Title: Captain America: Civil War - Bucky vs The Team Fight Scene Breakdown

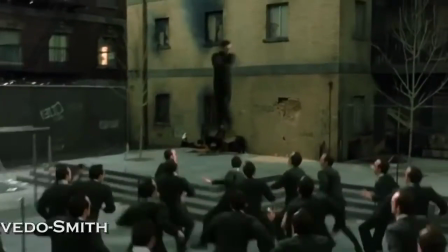0:05 Hello, I'm Adrian, and welcome to Fight Scene Breakdown. Today we're taking a look at Bucky's escape.
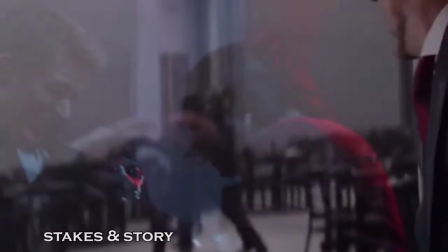0:09 Bucky succeeded in temporarily taking out Captain America and is on a one-man rampage in order to escape the facility he's being held at.
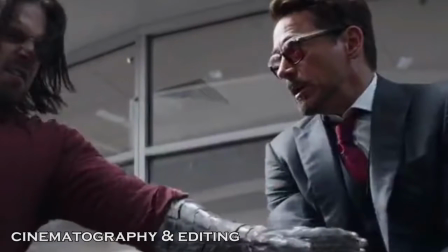0:16 Since we're dealing with a couple sequences in which we feature our lead actors for extended periods of time,
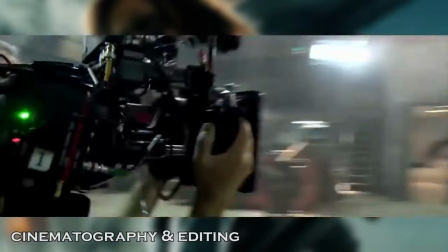0:20 or we switch in the stunt doubles for only very brief moments, since there are no masks around to cover them completely like with Captain America or Batman,
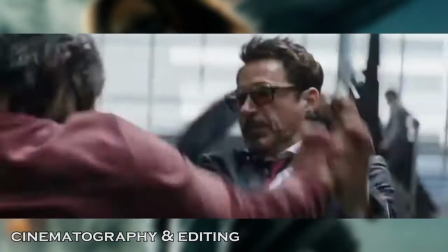0:28 the Russo brothers do resort to using a couple of camera tricks to give more energy to the fight, mainly the use of ample amounts of close-ups and very quick editing.
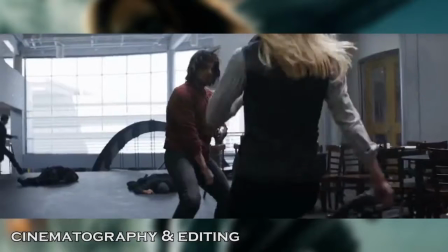0:36 For example, let's take a look at Agent 13 coming in to deliver a couple of kicks. We see 2 shots just for one roundhouse kick, in which the leg lifts, then connects.
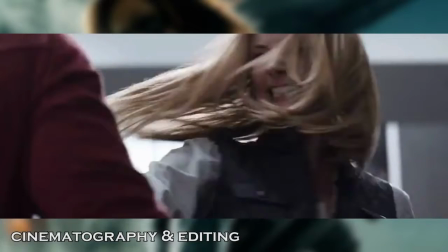0:45 Then we need 3 shots for the next kick. 1 shot of her winding up, we cut to wide of the kick extending, then cut again for the kick returning.
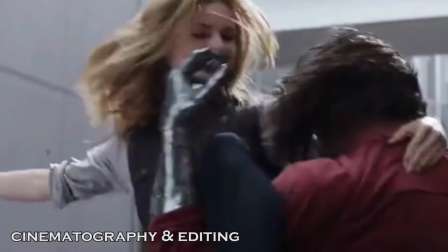0:53 For her spinning crescent kick, we actually get a really cleverly disguised jump cut.
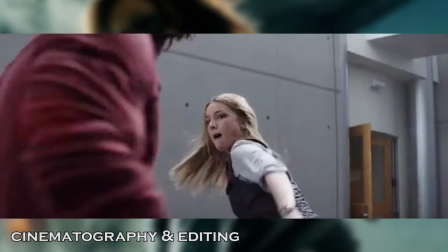0:57 See how the leg is lifting and then suddenly Bucky's body shifts to the right and the leg is up in the air?
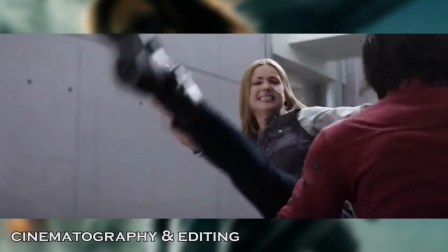1:02 The kick probably didn't look that great, or the windup looked better in one take and the delivery in the other, or it was easier for the actress to start the move in that position,
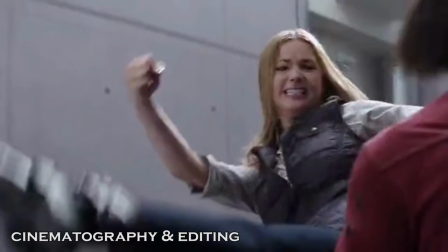1:10 so it was an ingenious way to make it look like one kick.
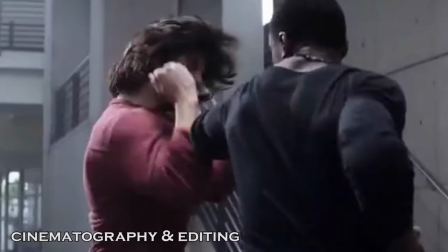1:13 Overall, the fights featured in this sequence are decently shot since it's not overtly confusing, although I felt that they were severely hampered by the lack of masks to hide their stunt doubles in.
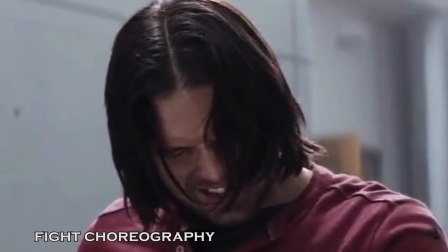1:22 What's neat about this sequence is how Winter Soldier overpowers virtually every hero thrown at him. First up is Iron Man, who decides to incorporate a little gun kata into the choreography,
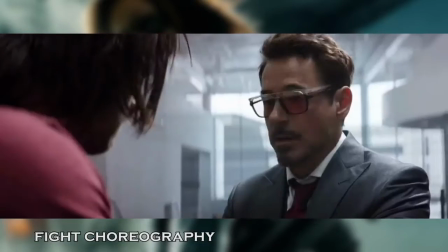1:31 mixing in a neat disarm that ends in the gun being made useless, but with a reverse elbow and a right-handed punch,
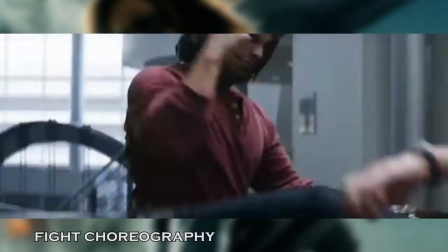1:36 his non-metallic hand mind you, Iron Man is down for the count. Agent 13 relies on a low roundhouse to high roundhouse combination, while Black Widow leads with a knee.
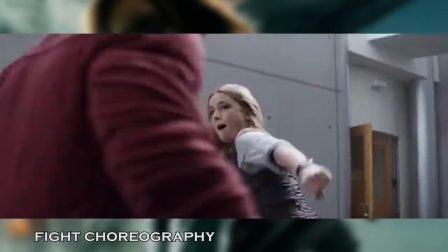1:45 13 comes back with a high roundhouse spinning crescent kick combo, which is easily caught and deflected.
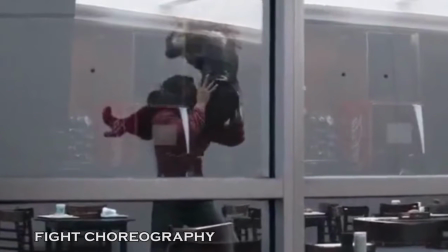1:50 Black Widow then goes in for 12 to 6 elbows, called that way due to how the move mimics the positions of the numbers on a clock.
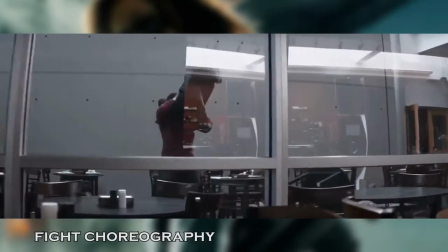1:55 In any case, these elbow strikes are actually illegal in MMA matches.
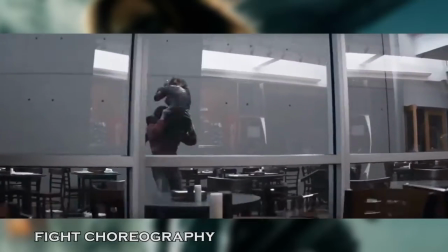1:59 They are devastatingly powerful and can incapacitate any normal man, which Winter Soldier clearly isn't, so he chokes her out.
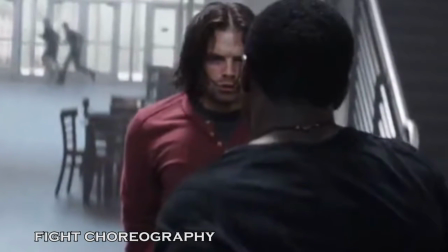2:06 Black Panther then rushes in to save her. It's really great that Mr. Boseman wanted to do his own kicks,
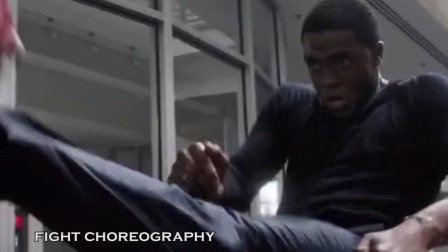2:12 but going in for a front to roundhouse combination is tricky to perform, and I would have used his stuntman for this move.
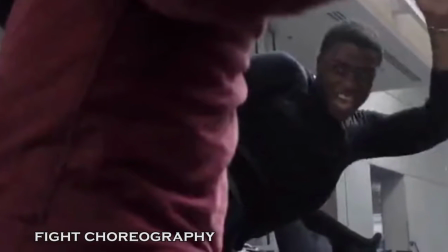2:18 Let's look at the mechanics of it to see why.
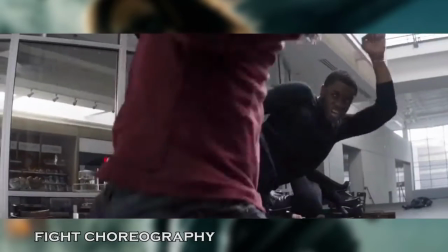2:20 The goal is to seamlessly go from one kick to the next without the need to fully put the leg down, similar to the kick his CG enhanced counterpart did in the rooftop fight actually.
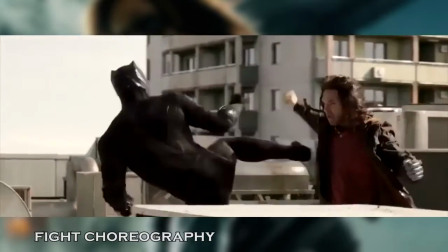2:29 There's one kick, and there's a second, but it's done in a seamless motion.
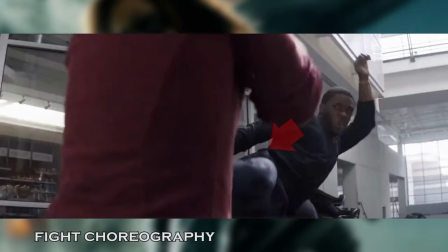2:33 But in this case, although the front kick is fine, notice how his hips sink into the roundhouse kick instead of being outward.
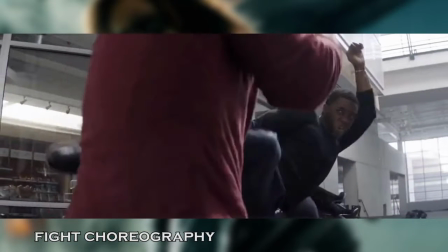2:39 You don't want them to sink in because then that causes your butt to poke out and your kick to lose power and the technique to look awkward. It's why the kick was framed for this angle so it doesn't look too bad and you can't even see the full technique being performed.
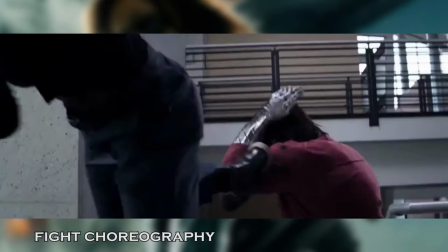2:52 Later on, we see a pretty great combination from a stunt double. It's a side kick which actually sets up spinning back kick and concludes with the classic spinning hook kick,
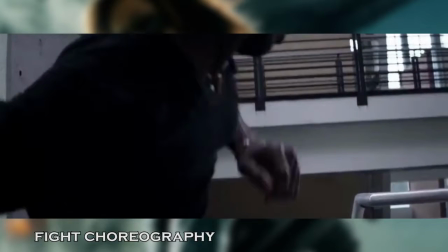3:00 which, going back to the cinematography of this particular fight, had to be shot in this really close,
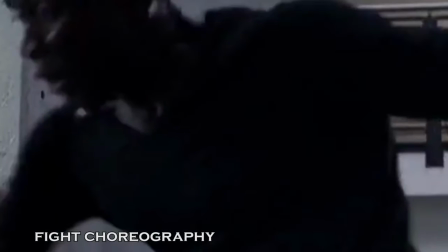3:05 awkward angle to conceal the stunt performer's face.
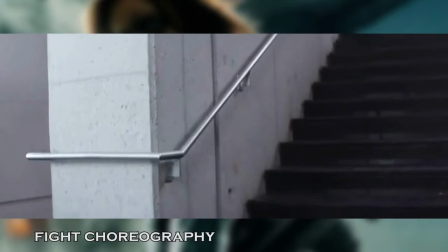3:08 The trend continues at the end when we see what's supposed to be a spinning side or back kick in the most awkwardly framed possible locations.
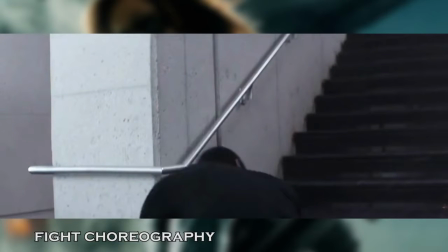3:16 First, he ducks out of frame, barely registers in the next,
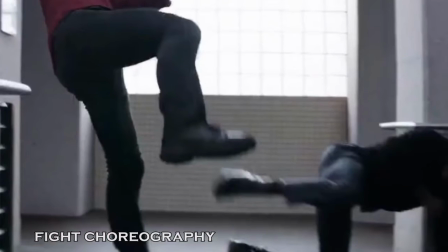3:20 and the kick is completed by the time we cut to the short wide. As a side note, this position looks more like something you'd see in a yoga
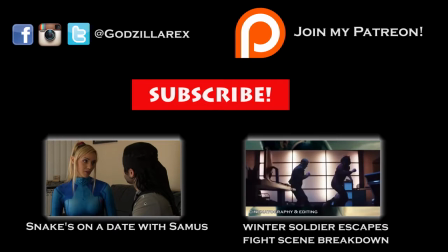3:26 class, not after delivering a kick. Join my Patreon to get access to cool behind the scenes stuff and a bunch of other rewards.
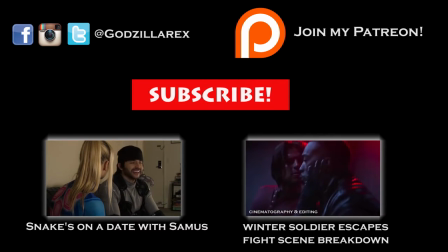3:32 What did you guys think of the fight? Which fight would you like me to analyze next? Subscribe and you can follow me on my Twitter, Instagram, and brand new Facebook fan page, Godzilla Rex.
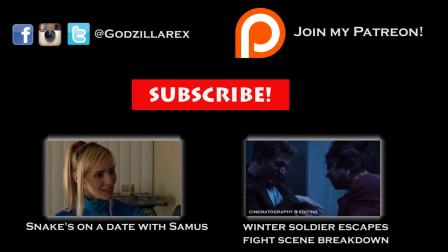3:39 See you next time.